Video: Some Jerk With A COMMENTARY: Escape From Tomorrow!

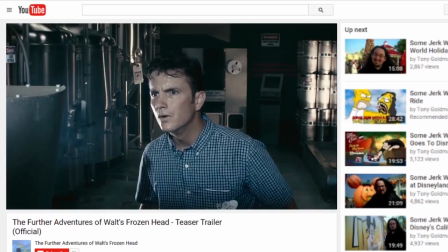I added this Brandon Rogers Grandpa Hates Disneyland bit,
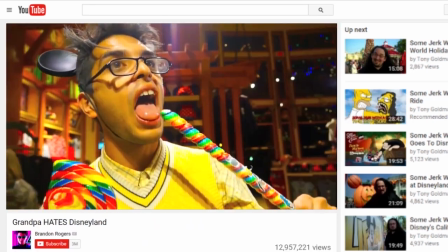which I was made aware of literally days after I uploaded part 3 to YouTube.
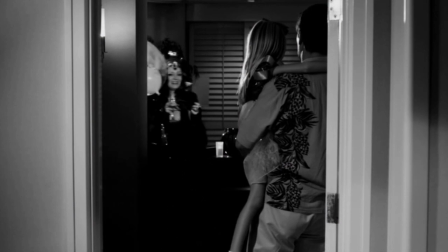And it just, and I was like, oh man, I should have included that.
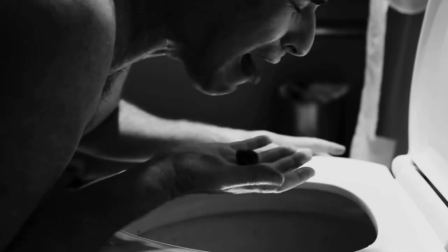So when I had to redo this, I did.
But its content is borderline unwatchable, like a less racist Birth of a Nation.
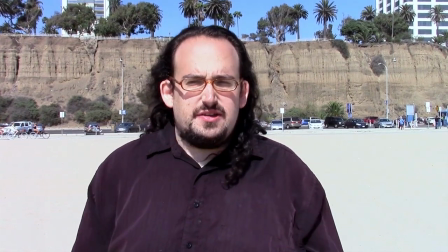And that's the tragedy of all this.
So this speech,
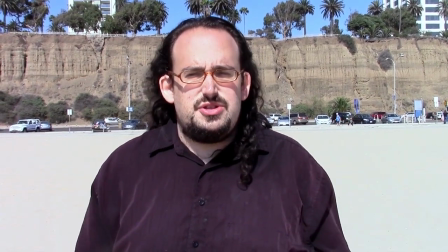real quick, on the previous speech you had, yeah, the line I love is when you say, this film wasn't impossible, this film was inevitable.
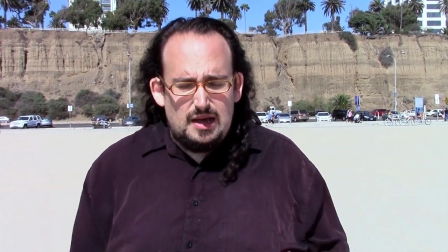Right, right. That's another great point. Because we all talked about, you know,
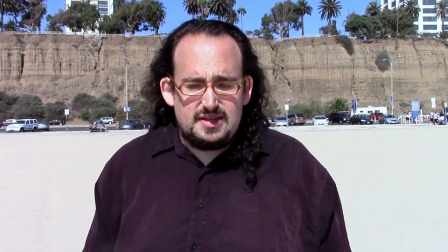I feel like every Disney fan or Disney park fan who gives a crap about movies had that idea at some point.
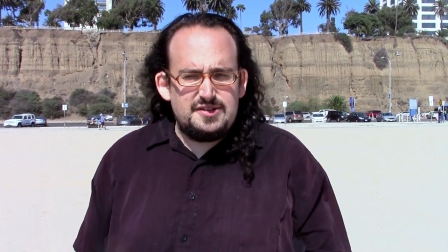I had it back when I was, you know, a teenager that, hey, you could shoot a movie at the Disney parks and you could make it work.
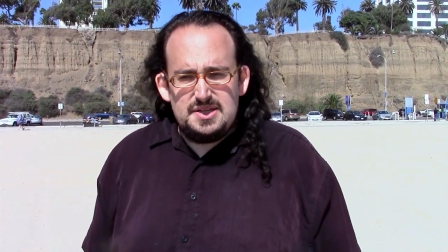And you think even always in film, directors have been stealing shots.
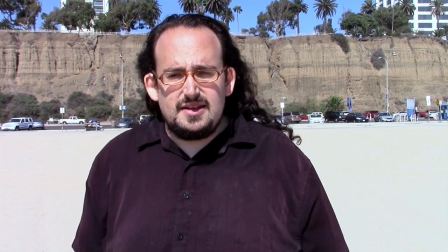I mean, fucking North by Northwest, Alfred Hitchcock stole a shot of the UN while the cops were checking his other van.
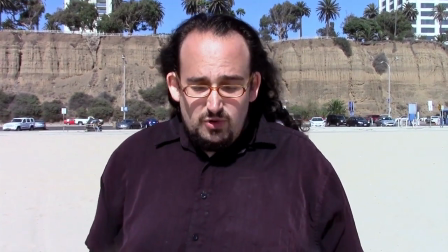Yep. Like, directors have always been shooting without permission. And the more your technology gets compressed, the easier it is to do that.
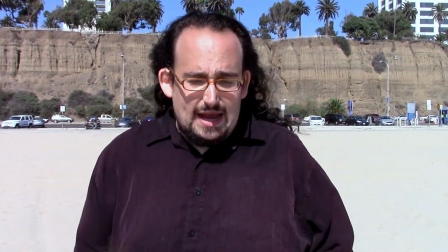And by the way, it wasn't intentional when I wrote it, but the way we shot it, it worked really well.
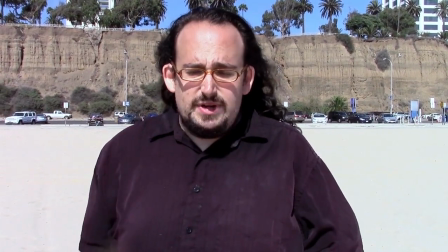How the guy's talking about lemmings going off the cliff together when behind me is a cliff.
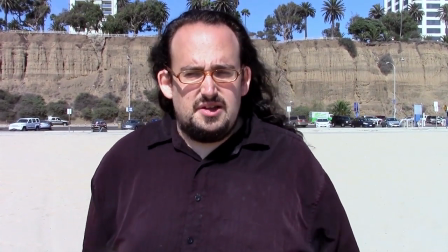Yeah. It's like, this is, in a sense, I've kind of... I went over the cliff and I'm fine.
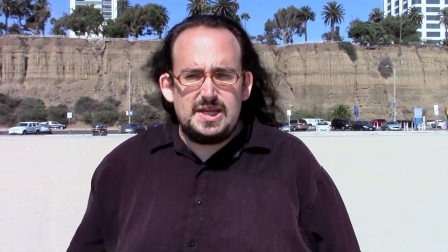I went over the cliff and there you go. So, so how bad could it be?
Because we know they're fake.
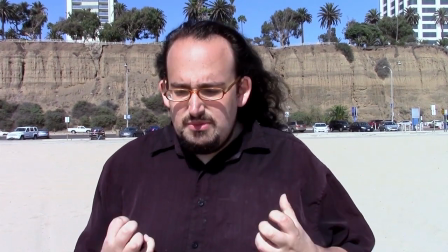That ability to escape, to embrace the power of imagination over boring, horrible reality.
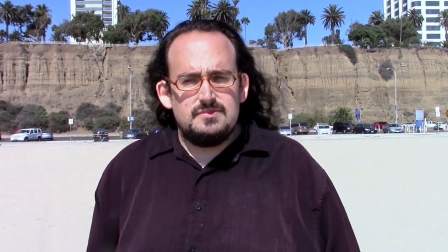So the song was recently, about 6 months ago, it got the video, the original version of the video,
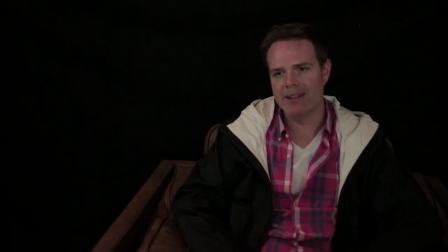blocked from YouTube because, you know, I knew that using the whole song would get it monetized by the owners of the music.
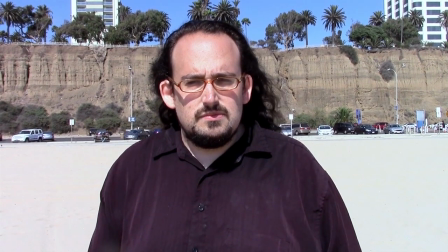I was just hoping they wouldn't block it. I had a couple other alternate ideas for songs, but ultimately I just kept coming back to On a Real Good Day because it just seemed so perfect.
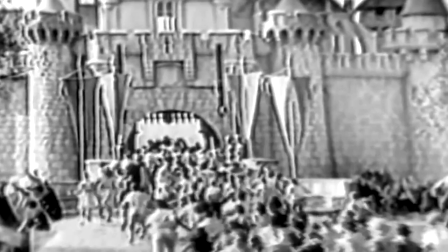And the thing about it, I haven't seen the other version of it. I've only seen this version, and I love this version so much.
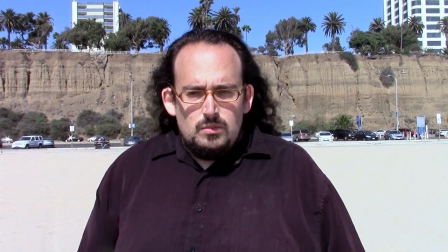I'm not overly interested in seeing the other version because tonally, what this song,
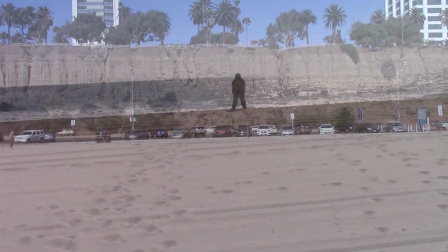like the message of this song and the tone of this song, just so perfectly fits.
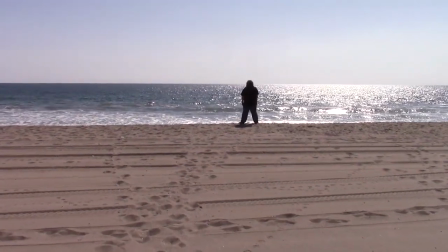And by the way, what a beautiful shot. I know. This might be Dave's finest hour here because...
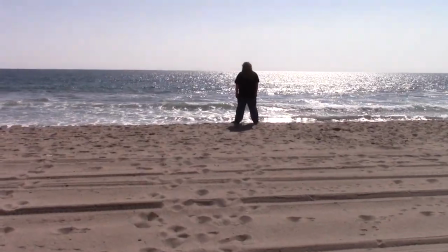Oh, thank you. I was basically just pointing the camera in the direction you told me to point. Yeah, but I think we did...
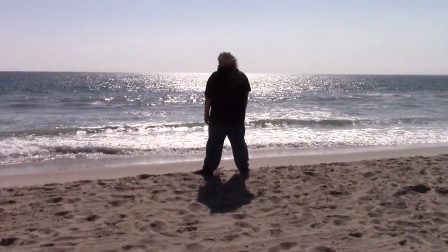Oh my God, the bird! The bird! Like... I just remember watching this editing room and seeing that bird and just going, okay, Dave,
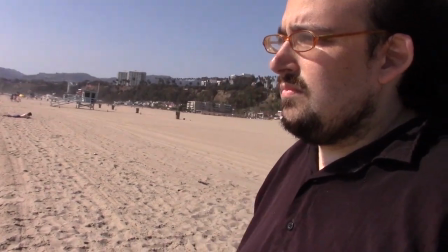stick the landing. Because a couple of takes, like, the camera went all... And this is When he turned it around here, on me.
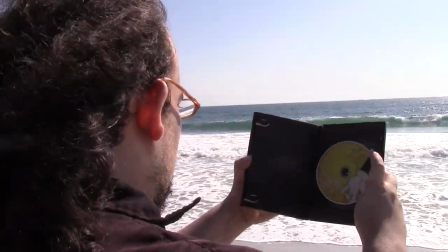It's not perfect, but it's good enough, and thank you very much. There are a couple of takes where I was just straight up slipping off the sandal edge there, because that was kind of a...
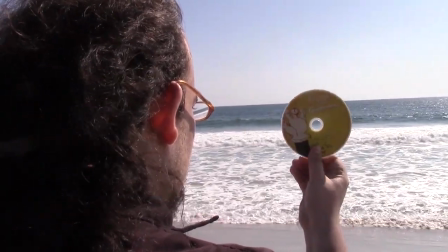This moment here, where you go to throw it in the sea, and then right here, it's not even worth it.
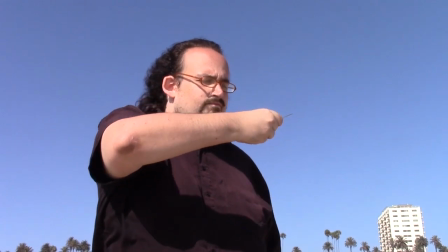Yeah, I remember I told this idea to my friends, and I said, yeah, I'm going to throw the disc into the ocean.
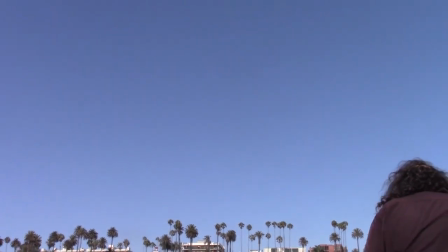And they said, no, you shouldn't throw the disc into the ocean. You should just drop it on the beach it's not even worth it.
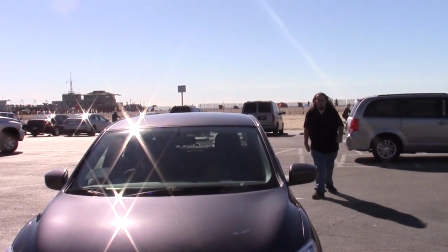The second episode of Arrested Development that Job tries to throw something into the sea, and he just drops the rabbit because he's like, fuck it, I'm done.
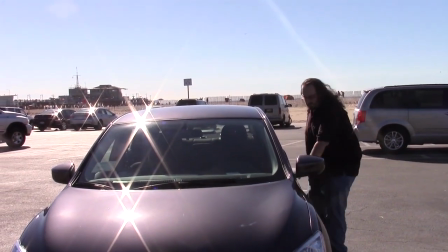Yeah. But the...
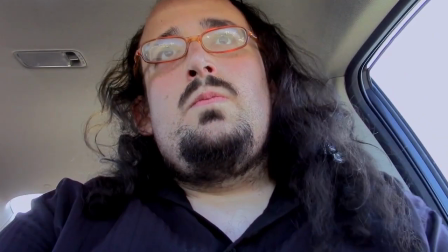But yeah, the use of this song, in the other version that is still on YouTube, you can find this version on Vimeo right now,
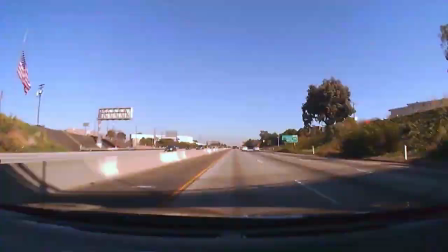and there's a link to it at the actual video on YouTube. But we're talking over the Vimeo version, because screw it, we're talking over it.
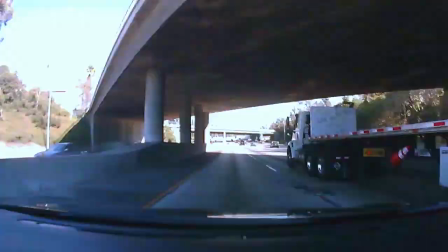Okay. They're not going to notice it. But in the version that's still on YouTube, I used a song called Disneyland from a musical called Smile,
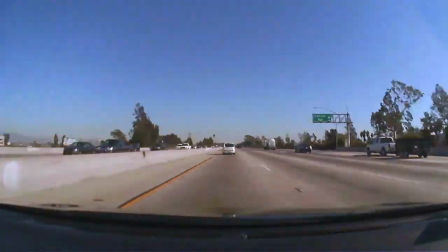which was a Broadway flop from 1986, with music by Marvin Hamlish.
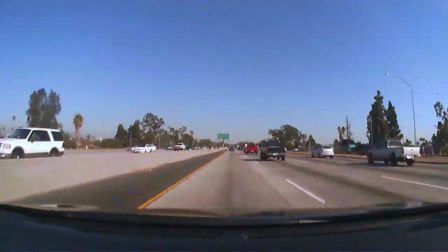I love all the words in that sentence. Lyrics by Howard Ashman, and the song Disneyland is performed by Jody Benson.